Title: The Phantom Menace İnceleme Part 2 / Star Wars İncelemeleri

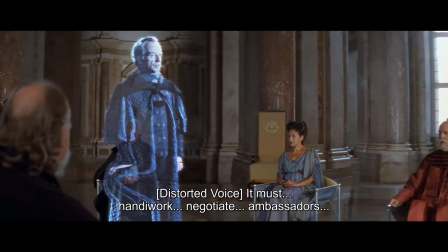16:33 O bahsettiğimiz diplomasinin kırılıp altındaki kaba kuvvetin ortaya çıkışı işte. Jedi'larımız ve Jar Jar bu canavarlardan muhteşem yetenekleri sayesinde falan kaçmıyor.
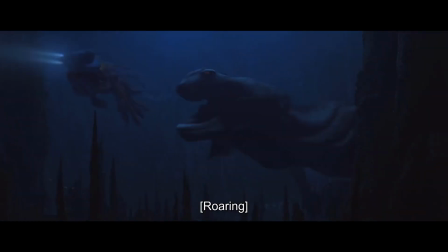16:44 Kaçıyorlar çünkü buradaki canavarlar sürekli birbiriyle savaşıyor. Qui-Gon'un söylediği gibi her zaman daha büyük bir balık vardır.
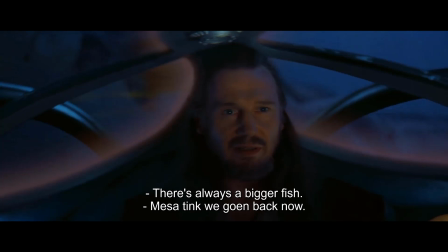16:51 Ve bu sözleri alıp bu uçlemedeki neredeyse her hikayeye yapıştırabilirsin. Başta ticaret federasyonu ana tehlike gibi duruyor.
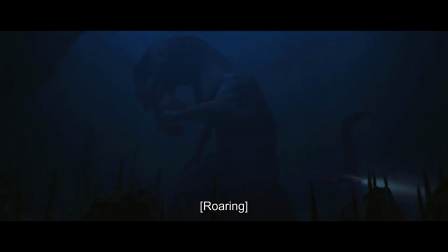16:58 Ardından Sith Lord'umuz tarafından katır kutur yeniyorlar. Ve kendisi bu sahnede şu derinlerdeki tanrılardan biri gibi duran canavarla temsil ediliyor. Psikolojik olarak da Anakin'in bastırılmış sevgisinin içinde uyandırdığı nefret tarafından parçalanmasını almış oluyoruz.
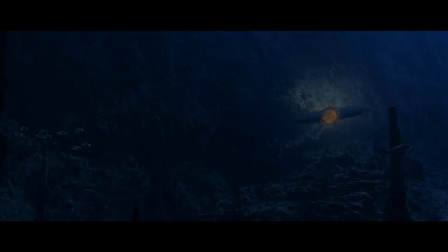17:14 Ve o nefretin boyutunu. Ama özünde filmin bu kısmında karakterleri izliyoruz. Neredeyse hiç diyalog yok. Suyun altındakiler hızla hareket ederken yüzeydeki istilayı alıyoruz.
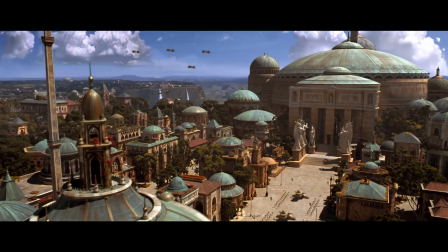17:26 Ve tek bir kelime söylenmeden Padman'in duyguları, istilanın başarılı olduğu ve kraliçenin yakalandığı aktarılıyor.
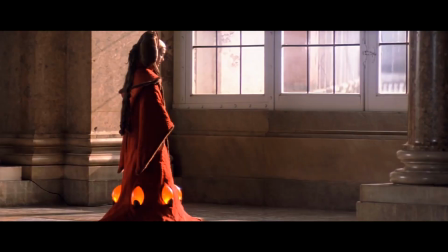17:32 Padman'in aşağı baktığını alıyoruz ve bu yetiyor işte. Yakalandığını göstermeye bile gerek yok.
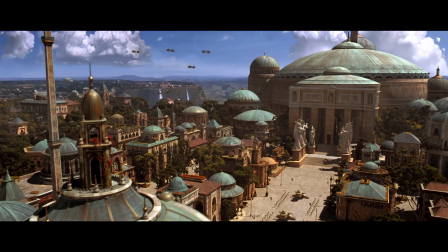17:38 Ayrıca şehrin tasarımı da çok güzel. Gittiğimiz her gezegenin kendine has bir stili olması hoşuma gidiyor.
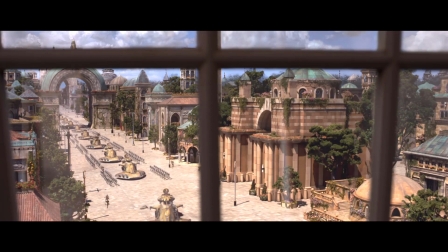17:44 Ve çok fazla esinlenme var. Sadece hikayenin işleyişinde değil, tasarımda da bir sürü yerden esinleniliyor.
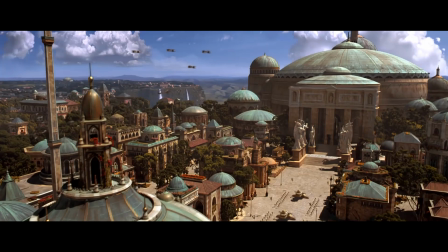17:50 Bu şehir için mesela Bizans, Roma ve Türk mimarisinin bir karışımı amaçlanmış.
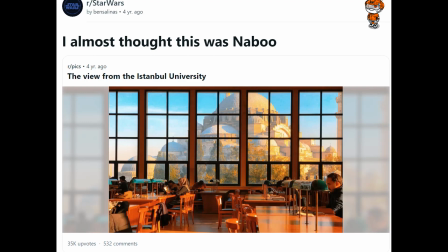17:55 Zaten sarayın tasarımında Ayasofya ve Sultanahmet esintileri görülebiliyor. Şehrin bir noktasında Paris'teki zafer takı bile görülebilir.
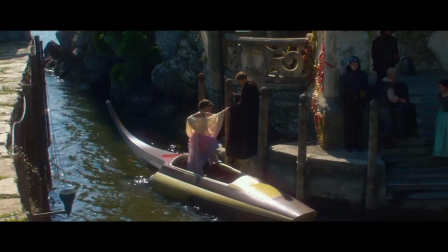18:04 Attack of the Clones'da da buranın güzelliği romantik hikaye için kullanılacak.
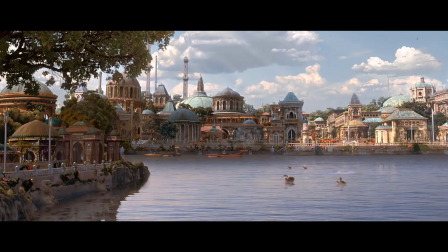18:08 Venedik kanalları vs. Şimdi bunlardan bahsetme sebebim asın bayrakları falan diye değil, bununla amaçlanan şey. Bu şehir bariz bir şekilde Avrupa esintisi vermesi için böyle tasarlanılmış. Nabu bereketli bir güzellik sunarak Rönesans'ı çağrıştıran bir estetiğe sahip.
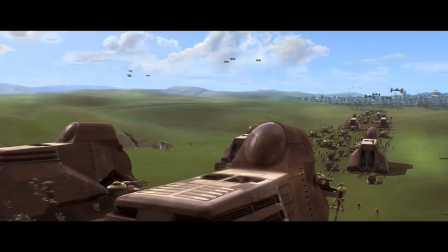18:25 Ve işgalin gelişini izliyoruz. Makinelerin burayı işgaliyle Avrupa'nın faşizmin eline düşüşünü alıyoruz.
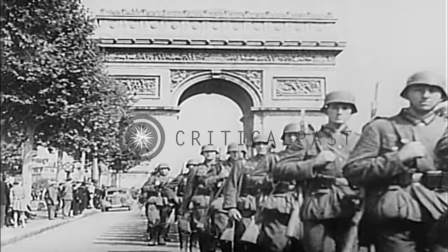18:32 Nazi ordusunun zafer takının altından orduyu, tankları yürüttüğü görüntünün aynısı boşu boşuna çekilmemiş.
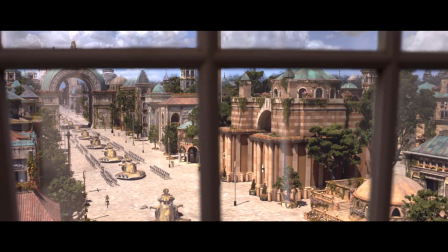18:38 Gelmekte olan imparatorluğun ayak sesleri bunlar. Ve tek bir diyalog olmadan sadece estetik ve birkaç karayla anlatılıyor. 20. yüzyılın başlangıcındaki dünyanın aşırı endüstriyelleşmesi ve savaş makinesinin seviye atlaması.
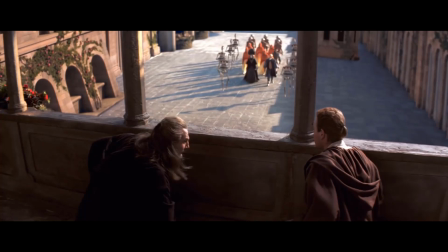18:52 Bu sırada Jedi'larımız ve Jar Jar yüzeye çıkıyor ve kraliçeyi kurtarmaya gidiyorlar. Bu kurtarış onlar için aşırı basit.
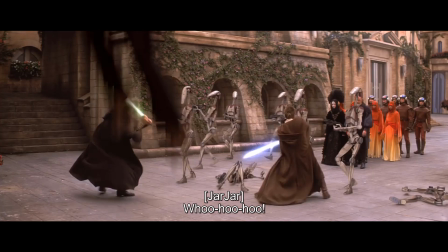18:59 Ticaret Federasyonu'nun droidlerinin aşırı kolay indirilmesinin eleştirildiğini gördüm. Yani anlayabiliyorum ama bunun bilerek yapıldığı görülebiliyor. Jedi'ların bu hikayedeki konumunu yansıtıyor işte. Baskıcı rejimin araçları. Mazlum taraf değiller. Burada böyle muazzam bir dövüş sahnesi alıp da zaferi ilklerimize kadar hissetmemiz amaçlanmıyor.
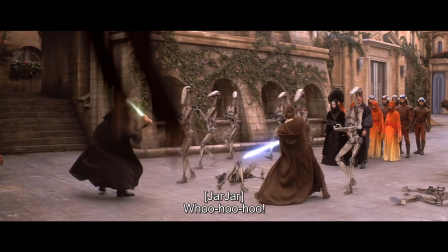19:19 Tersine bu tarz çatışmalara odaklanmak gizli tehlikeyi iyice gizleyebilir. Yani zaten Palpatine'in bütün olayı bu. Sürekli savaş ve çatışma çıkarıp bakın burada çok büyük bir tehlike var diyerek dikkati başka yere çektikten sonra bu çatışmadan nasıl kar elde edeceğine bakmak.
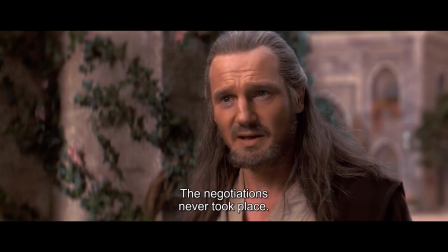19:35 Ve Qui-Gon'un burada söylediği üzere müzakereler gerçekleşmedi bile. Kraliçenin burada güvende olmayacağını düşünüyor.
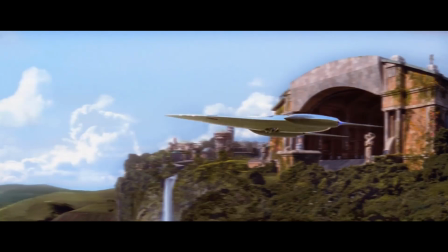19:41 Esirleri yanına alıp ayna gemilerden birine geçiyorlar. Yolda daha fazla droid kestiklerini izliyoruz tabi.
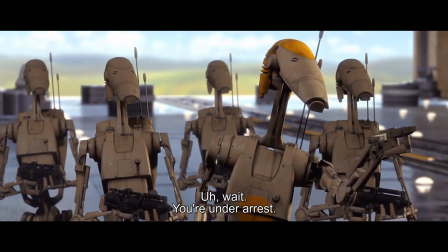19:47 Ve komedi unsuru olarak kullanılıyorlar. Kullanıldıkları ton bu ve o konuya az sonra geleceğim.
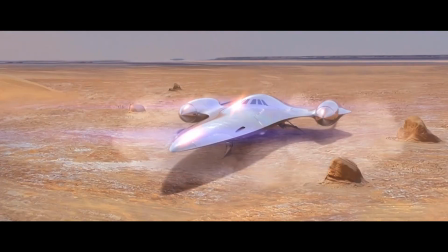19:53 Şimdilik bindiğimiz gemiye dönelim. Bu ayna gemiler görsel olarak çarpıtmalar hatta dublörler temasına katkıda bulunuyor.
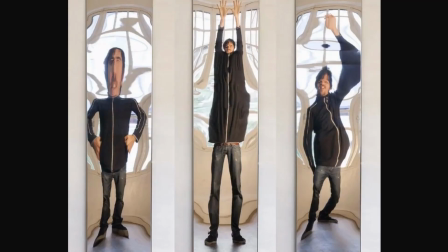20:00 Bu bükülmüş aynada kendinin garip bazen korkutucu bazen eğlenceli bir versiyonuna bakıyorsun.
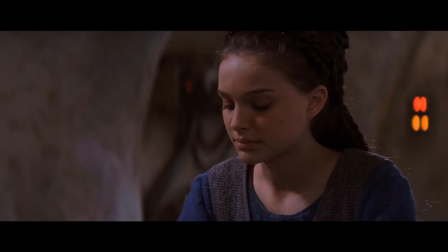20:05 Yani bu ayna gemide Kraliçe Amidala'nın dublörünü, gireceği rollerin performansını falan alabileceğimiz gibi Anakin ve Jar Jar paralelliğini bile okuyabiliriz.
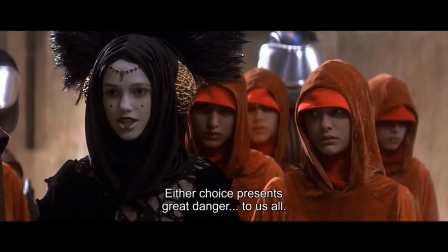20:14 Tabi bundan önce Padman'in bir seçim yapması gerekiyor. İnsanlarıyla kalmak veya istilayı Coruscant'a gidip Palpatine'le beraber Senato'dan durdurmaya çalışmak.
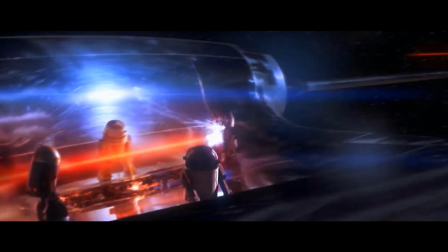20:24 İkincisini seçiyor. Gemiye bindiğimizde Abluka'yı yarmamız gerektiğini görüyoruz. Güç kalkanları devreye alınsın diye uğraşan droidlerin biri dışında hepsi vuruluyor. Ama tabi R2-D2'dan başka kim bizi kurtarabilirdi?
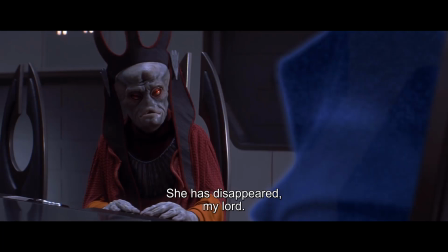20:36 Bu sırada Ticaret Federasyonu'nun başındakiler artık sonuncu kez batırdıkları için kötü adamlara bunu söylemek zorunda kalıyor.